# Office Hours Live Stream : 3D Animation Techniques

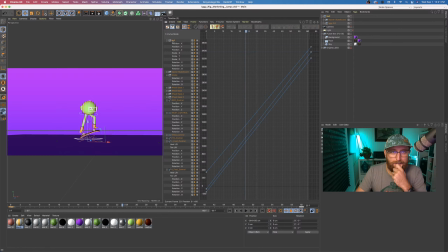20:33 And that's one thing about Cinema 4D that is a little bit different from other pieces of software, is that by default, everything comes in eased.
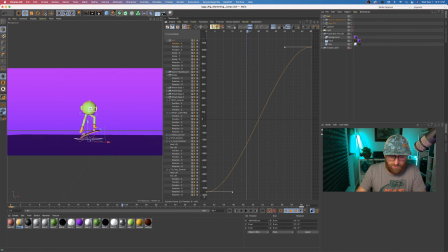20:47 It's not linear, right? So if we take this X parameter and I select it and I hit Alt or Option L, it's gonna switch it to linear. But by default, everything has the standard ease in, ease out S curve.
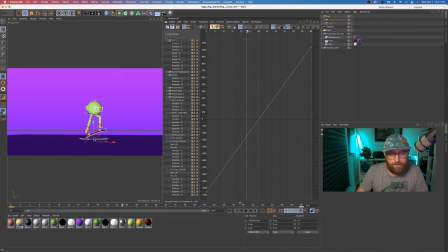21:02 So I'll make that linear. And let's go ahead and take a look at it again. It looks very different. Now, when you're doing a kickflip, based on the little bit of reference I've seen, it seems like you're going faster into the kick and then you're moving a little slower.
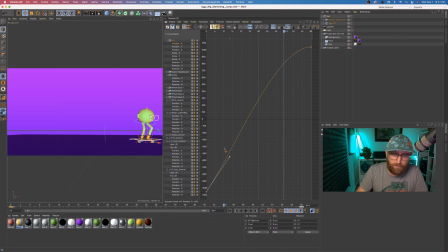21:16 So I'm actually going to turn this back into a spline, but kind of customize it and basically see what it looks like. So that's way too fast. And I actually do want this to be pretty linear.
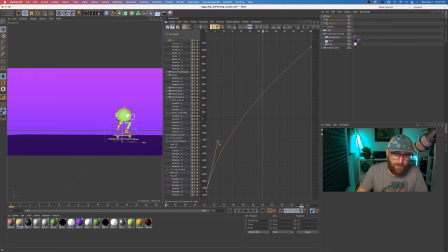21:33 I just want to front load some of the speed, not too much, to where it looks like, you know, he's moving a little bit faster into it. And because I'm imagining this as, you know,
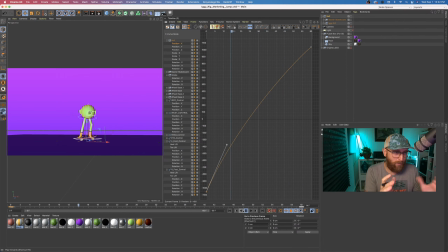21:50 you're just cutting to this shot, I don't want to see, you know, anything easing from the very beginning. We just want to start with the shot. And so when everything's easing by default, sometimes you do need to adjust that and make sure you're getting exactly what you want. So that looks a little bit better.
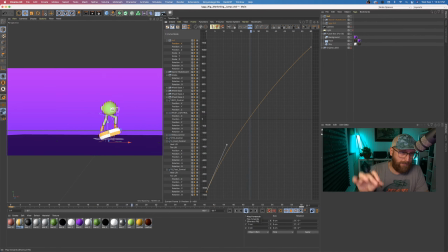22:07 He's moving pretty quick through the first part of that, and then he's moving slightly slower after he comes back to the ground. So that, I think, is working nicely. Now, the next big piece of the puzzle was the camera movement and trying to get a more dynamic version of this,
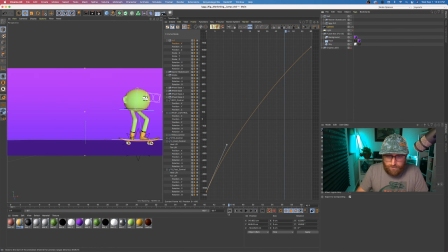22:27 because it's a cool animation. It's an okay animation, but it would certainly be way cooler if we add animation to the camera as well. So I've got this camera here,
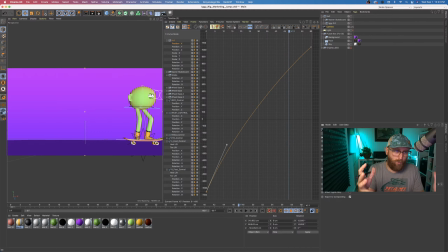22:41 and one of the big drivers of what we're seeing, our general field of view, is called focal length. So if I take that to something like 12, he now looks very far away. The camera didn't move, it's just the field of view expanded so much that he shrunk down.
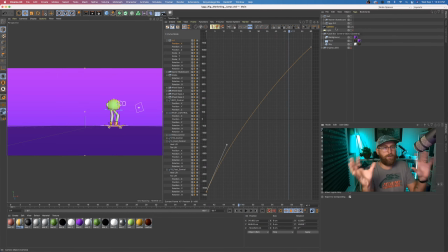22:56 But we're going to work with a really wide field of view here because we're going to get a really dynamic, hopefully, look at this shot. And if we just jump back into this comp,
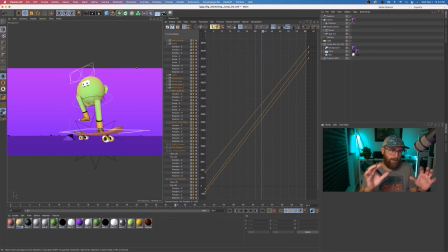23:09 basically I was trying to reverse engineer from moments like this where, you know, this is going to look really distorted, which is kind of cool. You know, we're going to see it almost slant away at the edges. And if I quickly turn on a render region,
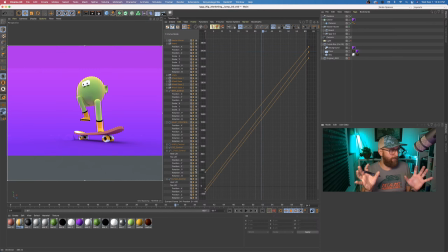23:25 you can kind of see it's just fun to get a low, really wide field of view and then, you know, sweep the camera around whatever your
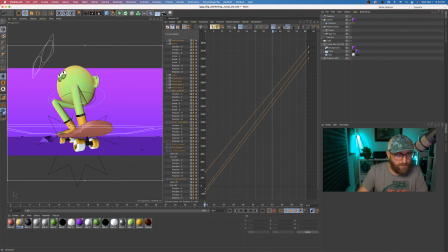23:34 main subject matter is. And then especially right here, when you get really close and you get the front of that board,
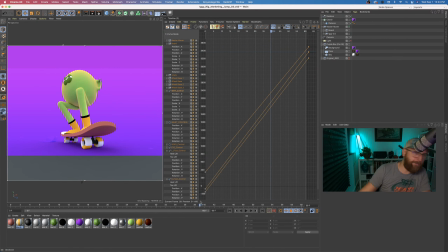23:42 that should hopefully be kind of a fun shape as well.
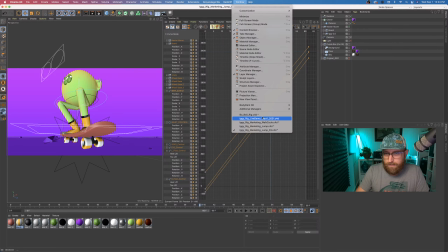23:47 So let me just kill that and come back to this first version.
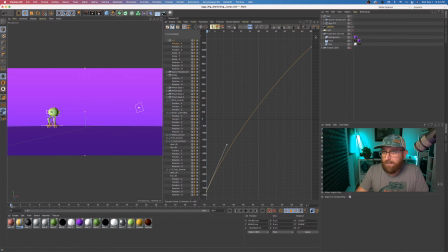23:54 And so the way I like to go about it is kind of straight ahead. And I'll just always accept that my first version of my camera move is probably going to look a little rough and need to be massaged out.
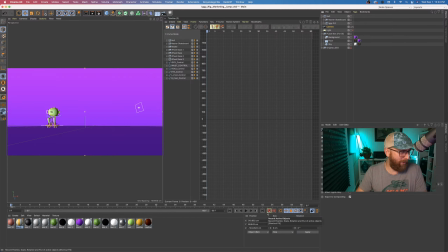24:10 But I'm just going to do it in basically a pose-to-pose fashion. So first question is like, all right, where does the shot start? Let's say we think this is fine.
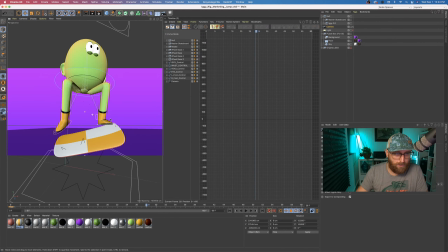24:20 So by the time he's in some awesome pose, I'd love to be, you know, here.
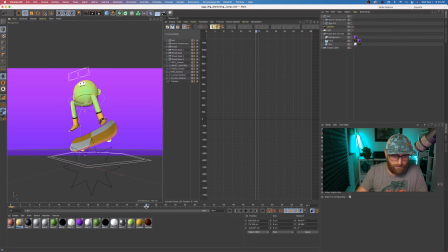24:28 So I'll just move right there, lay another keyframe, and then we can start to see, you know, that first movement start to come together.